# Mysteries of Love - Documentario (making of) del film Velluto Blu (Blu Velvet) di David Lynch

I think that she's a great actress because she somehow understands the human condition. And no matter what kind of strange situations, she's able to find these things and portray them. So, and, you know, that's all, that's all you need. You've got to find them and make them real and she can do it. I knew in the case of Blue Velvet that it was important not only to be David's decision but also to be my decision. And it was not very clear in the script how far he wanted to take this character.
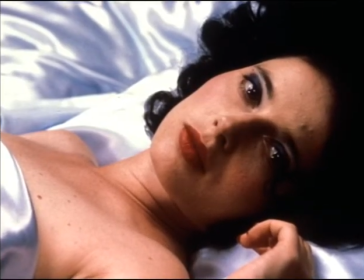36:12 Was Dorothy only a sexy sex symbol? I wouldn't have wanted to play it like that. It would have been too embarrassing basically for me. But if there was this other shading of this desperation and complete helplessness and madness,
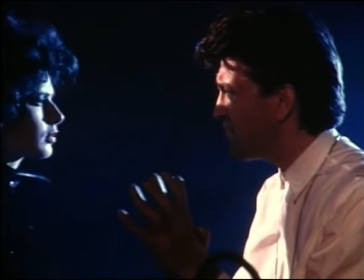36:29 and David liked it. He had always imagined her with hair like a country western singer, because she was singing.
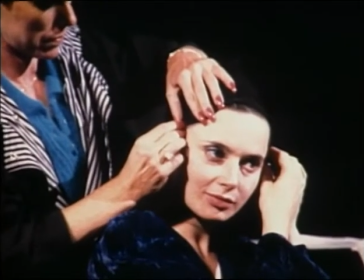36:38 And we tried the wig, and because the wig looked wiggy,
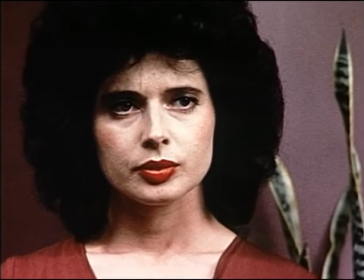36:43 and we were afraid that people thought we didn't do a good wig, We then decided to do a scene where I'd just take it off.
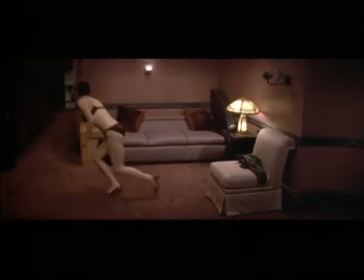36:53 For me, it was perfect because it added to the fact that she was hiding. See, I wanted to hide behind my makeup, behind my clothing, behind my hair.
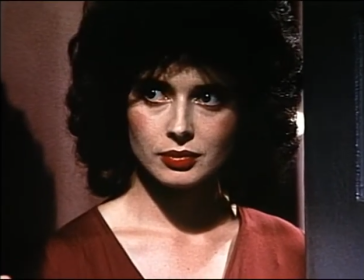37:04 Dorothy wanted to pretend everything was all right. She was in control because, in fact, she was completely devastated.
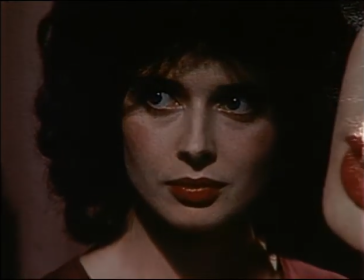37:10 So I made, you know, the makeup the most traditionally.
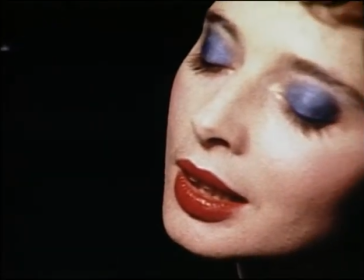37:13 Black eyeliner, black eyelashes, blue, red lips, smile, perfect hair, you know, clothes perfect, almost like a facade that would hide the tempest and the torment and the fact that she couldn't make any sense. But she brings this facade like a little doll. Everything is fine. So I loved wearing the wig.
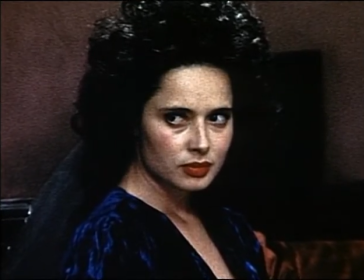37:38 It was part of the camouflage, her madness.
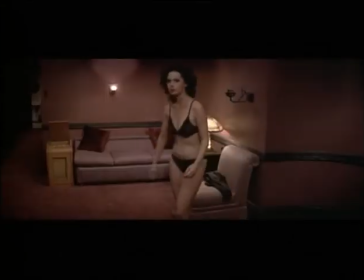37:47 The nudity was purposely not appealing because this was a woman who was abused, regularly raped, beaten. What I had in mind, it was, you know, the butcher shop where you see these carcasses of cows cut in the middle and open?
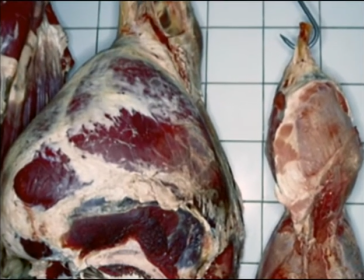38:04 It was the sort of images that you have in Francis Bacon,
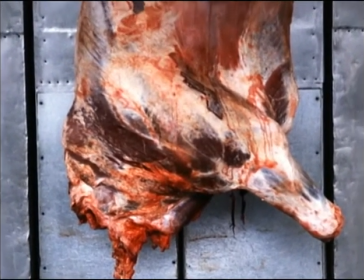38:08 you know, that you have these images of cows and flesh that do you think of human beings. And that's what I wanted to portray. But I think that was such a tradition in films of women nudity as a titillating nudity.
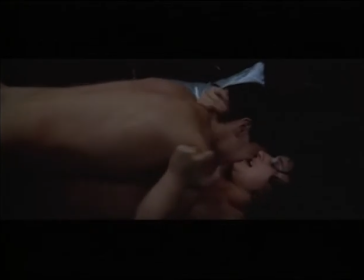38:22 It was more a Francis Bacon painting that I was trying to convey. I think the one scene that is most offensive, the nude scene that is most offensive, the one that I walk down the street completely naked,
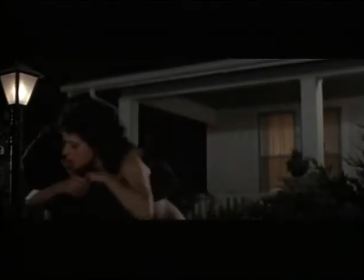38:35 David Lynch has told me that when he was a little boy and was going home with his brother,
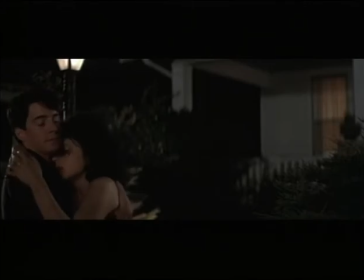38:41 they saw a naked lady walking in the streets. And they didn't feel teetly, they didn't say, oh, naked lady, they started to cry. They understood that something violent or frightening was happening. and he wanted to convey that idea, and that was David's direction.
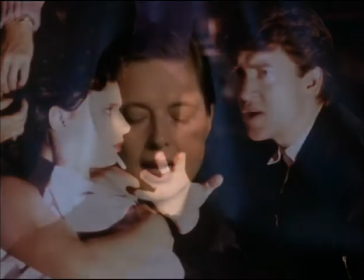38:58 When David was talking about it, I had in mind the photo of Nick Ott,
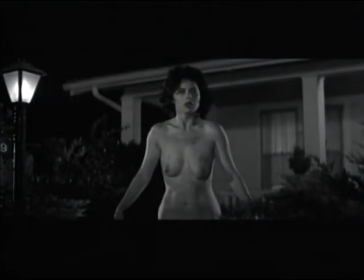39:03 of the girl in Vietnam being burned by Napaul. She's walking on the street naked, and it's a gesture of helplessness. Dorothy at that moment had to be broken, had to hit bottom. And if I would come out covering myself, she still had a sense of self. Self she still had a sense of protecting herself or dignity Anything that I would have done. I don't know nothing else came to mind.